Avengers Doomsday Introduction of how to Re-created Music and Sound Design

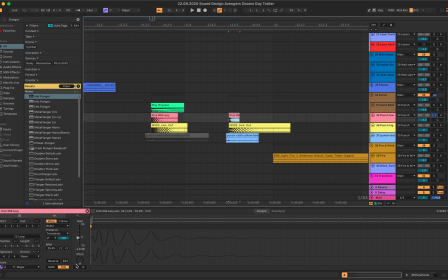3178s
And this one slightly pitch up, and the other one is
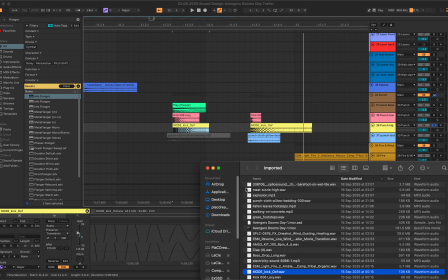3187s
also kick sound, but the original is this one.
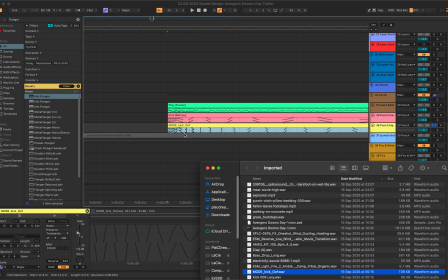3191s
So yeah, this one is also fade in, as you can see here, and pitch as well.
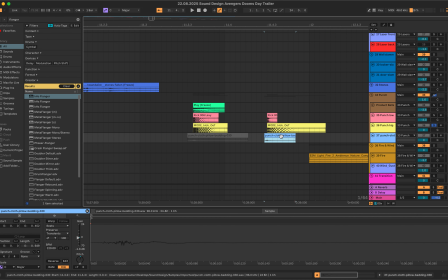3200s
This time is decreased.
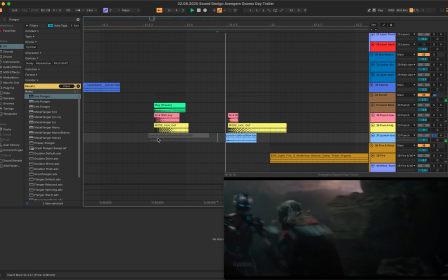3205s
As you can see, he's just punching without hammer.
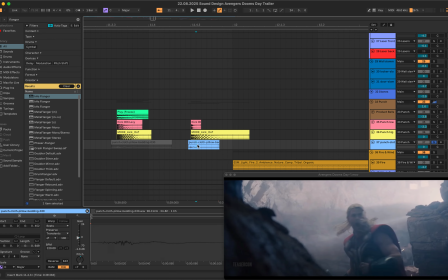3212s
So trying to describe the hand sound with this cloth like this.
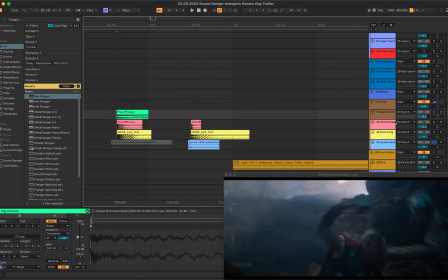3221s
And this one,
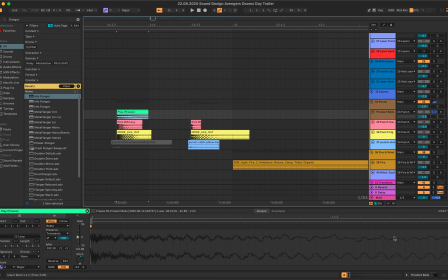3225s
which I created using EQ with it,
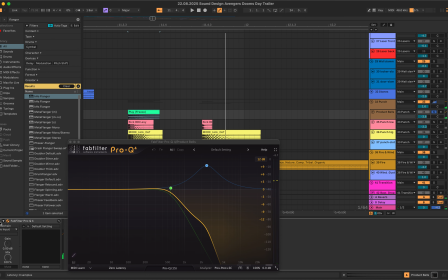3232s
without it, like metal sound, but I
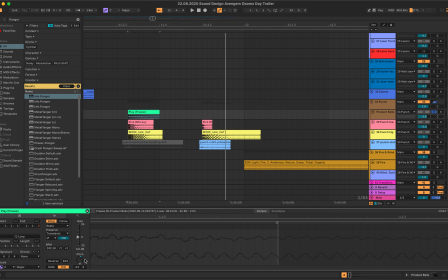3239s
also pitched up, so regionally.
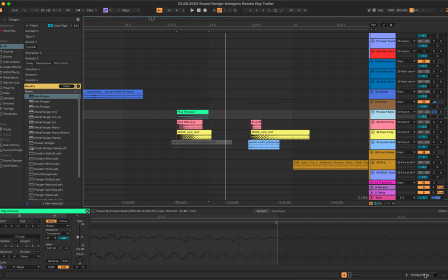3246s
And if I turn off the EQ as well,
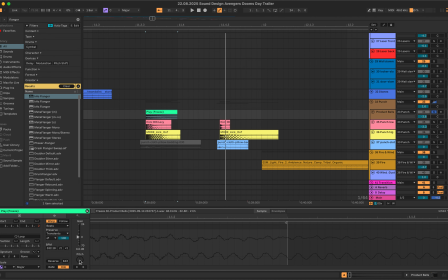3251s
this slightly metallic bowl sound, but when I modified it, the sound comes like this. So in total,
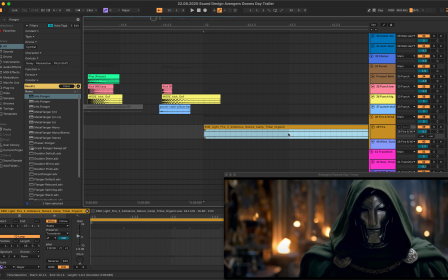3265s
that's the next. He's talking,
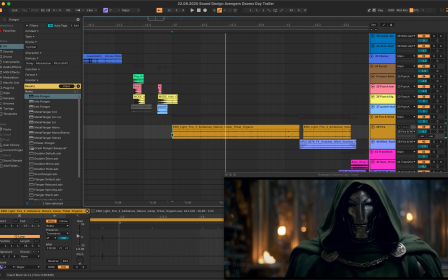3276s
staring. The fire's on behind them, but it's not close and it's further distance,
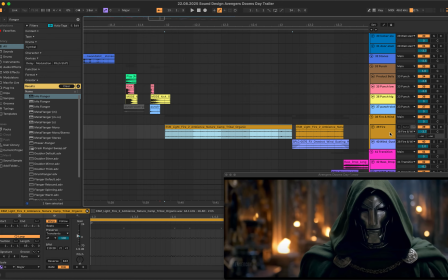3286s
so the volume is very small.
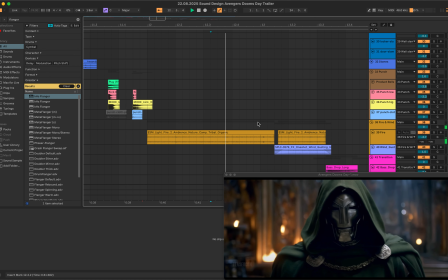3292s
And included the footsteps. As his hair shows it's windy,
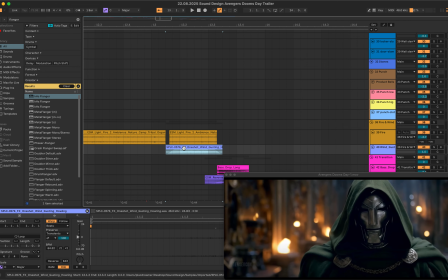3303s
So I put some wind sound, which originally is wind sound. So I put in it,
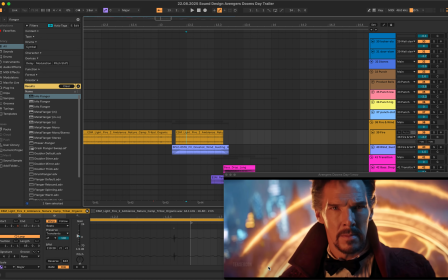3317s
including the flames sound, which I try to describe these lights.
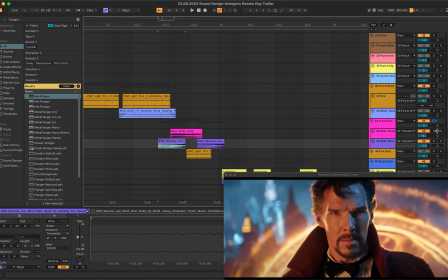3327s
And this transition sound is combined with these two.
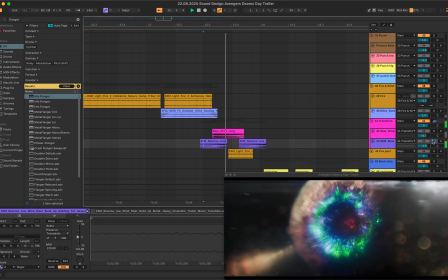3334s
One is this, and the other one is. I reversed it
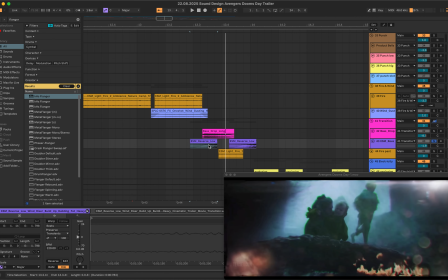3345s
originally. Sound should be
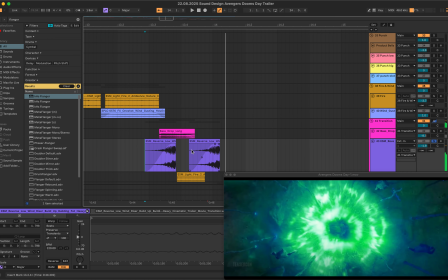3354s
like that. I reversed it like that, and there's a flame, so I put,
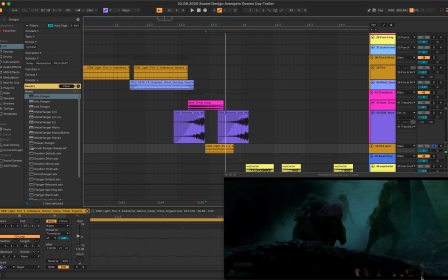3364s
this flame.
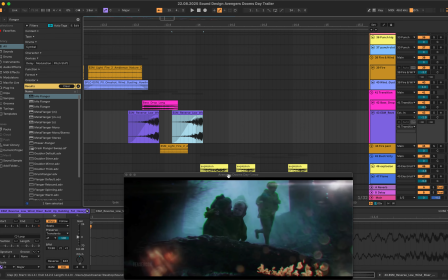3368s
Audio plugins are not used, and
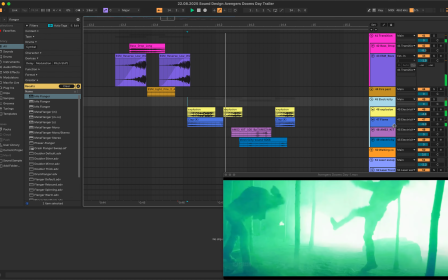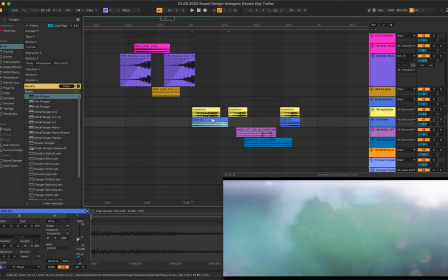3379s
this explosion again, and this flame
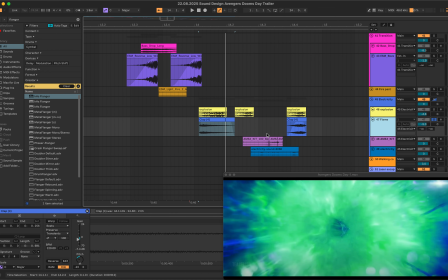3386s
is the clap sound, but I redesigned with fade in without fade.
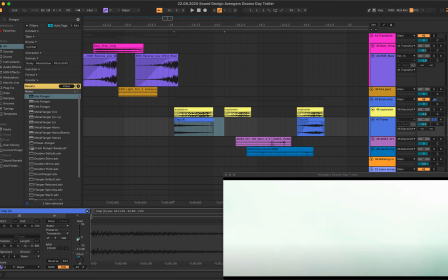3397s
It's also pitched down quite a lot, but originally the sound is like that.
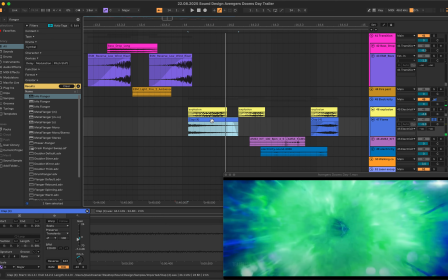3404s
So when it's pitched like that, but I reversed it.
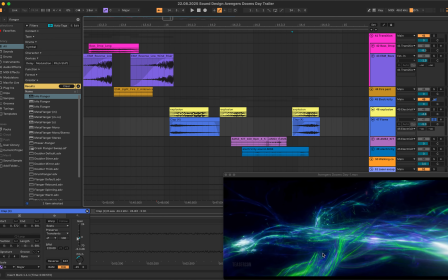3411s
The next scene of this neural signals,
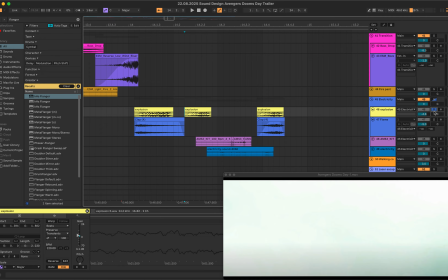3418s
and people are tumbling when it's explosion, so I also put an explosion in it, but reverse as a reverse version
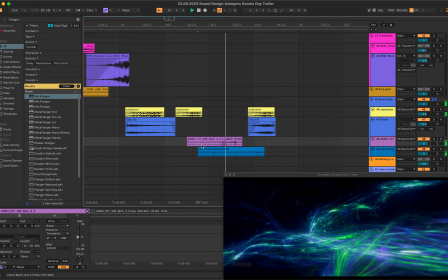3433s
like that. And this scene describe the flames,
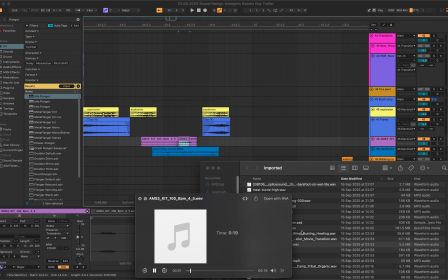3444s
and this one originally like this electricity sound.
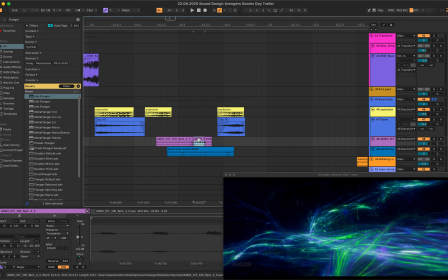3454s
I cut them and pitch down as well,
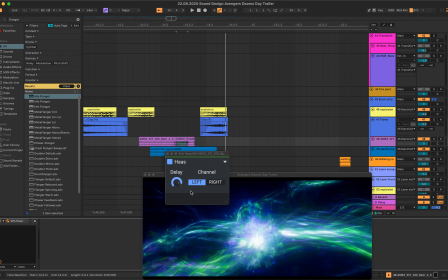3462s
with Haas switches, can hear on both left and right, can hear not in the mid but left and right,
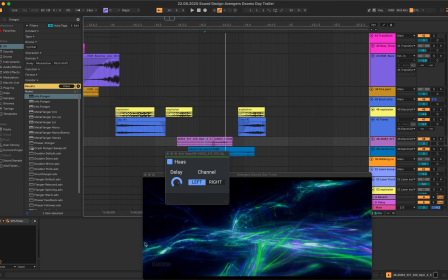3472s
because it's a flame like here and there.
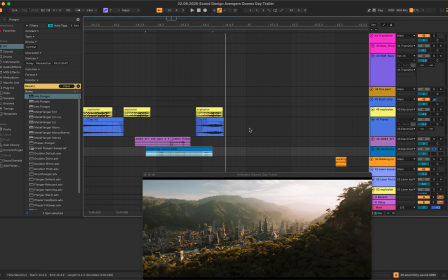3480s
And describe these three pots with this electricity.
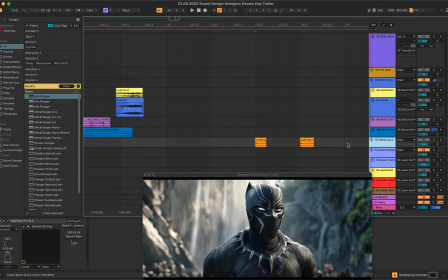3486s
Black Panther is walking.
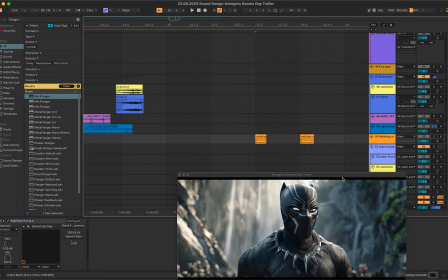3489s
If it has grass or only rock, so not sure, but I'm trying to find the best one
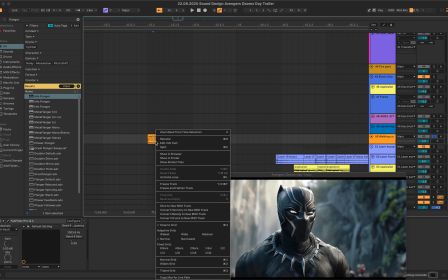3500s
with the reverb sound, but without reverb. Original sound is
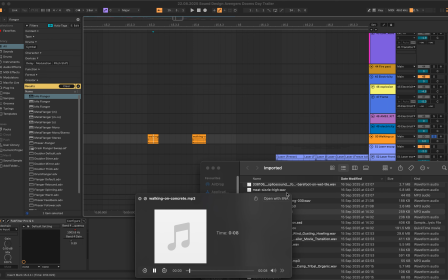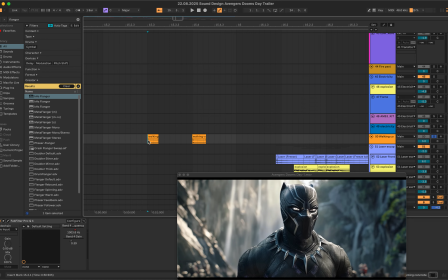3512s
the shoes are different to the previous scenes, and the scene also not on concrete, so I changed to the other footstep audio file
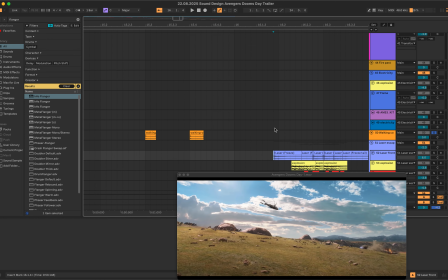3527s
with the reverb sound. And fighting scene,
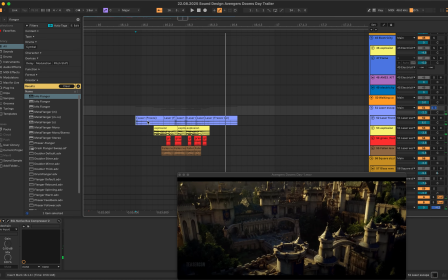3535s
so I try to describe the laser.
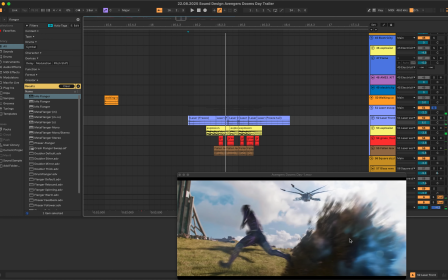3539s
As you can hear, this is one shot and three shots in a row, so I use with the one I made previously.
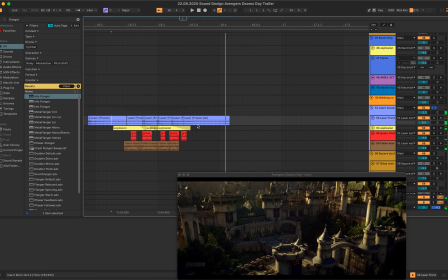3553s
I put them here, and the sound is also explosion again,
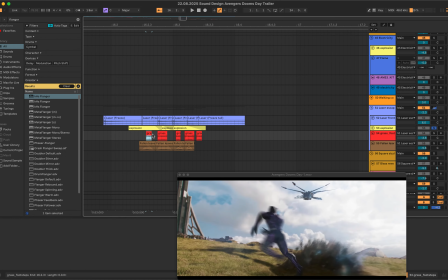3563s
footsteps with grass,
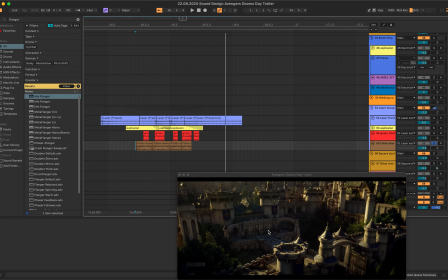3567s
and describes the floor with the grass, footstep.
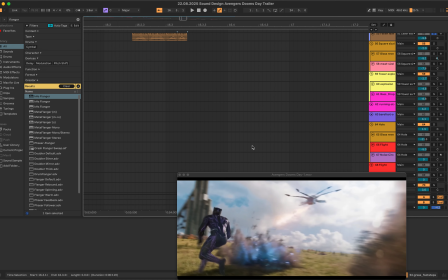3579s
And this scene, as you can
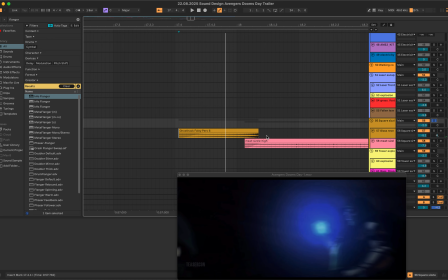3585s
see, the original sound is
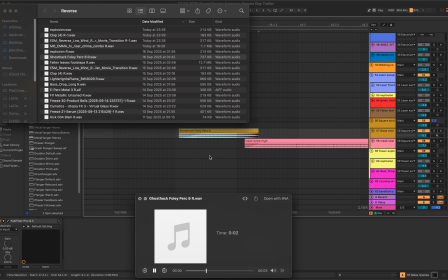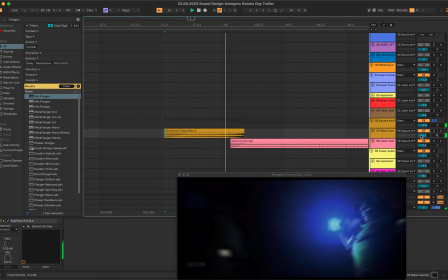3594s
this high pitched sound, sorry. It's reversed, but pitched down, as you can hear a lot.
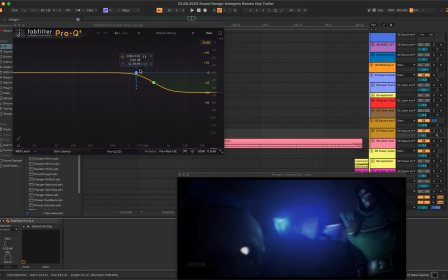3604s
And then it's too high frequency, so I just cut this range, and
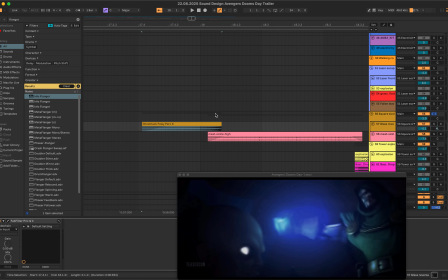3612s
there's resonance slightly, so I try to remove it, reduce it, so it goes like that.
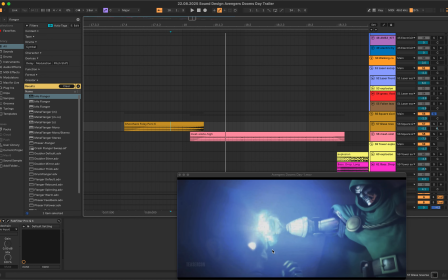3620s
And there's a sizzling sound when it's touched.
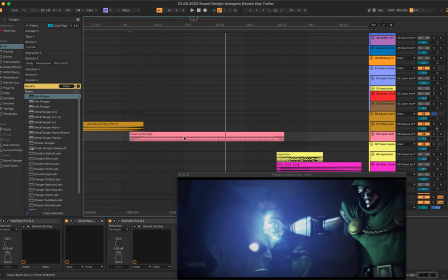3627s
Just reminded me of meat sizzling. So regional sound is like this. But change the EQ,
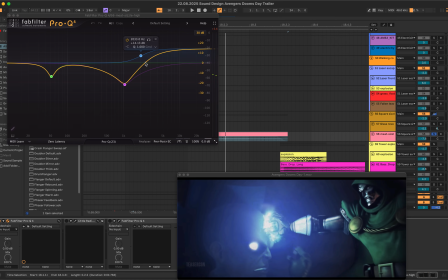3642s
emphasize the high frequency and reduce these specific areas,
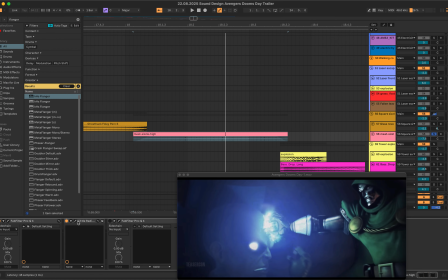3648s
and try to emphasize the sizzling sounds. I use saturator without.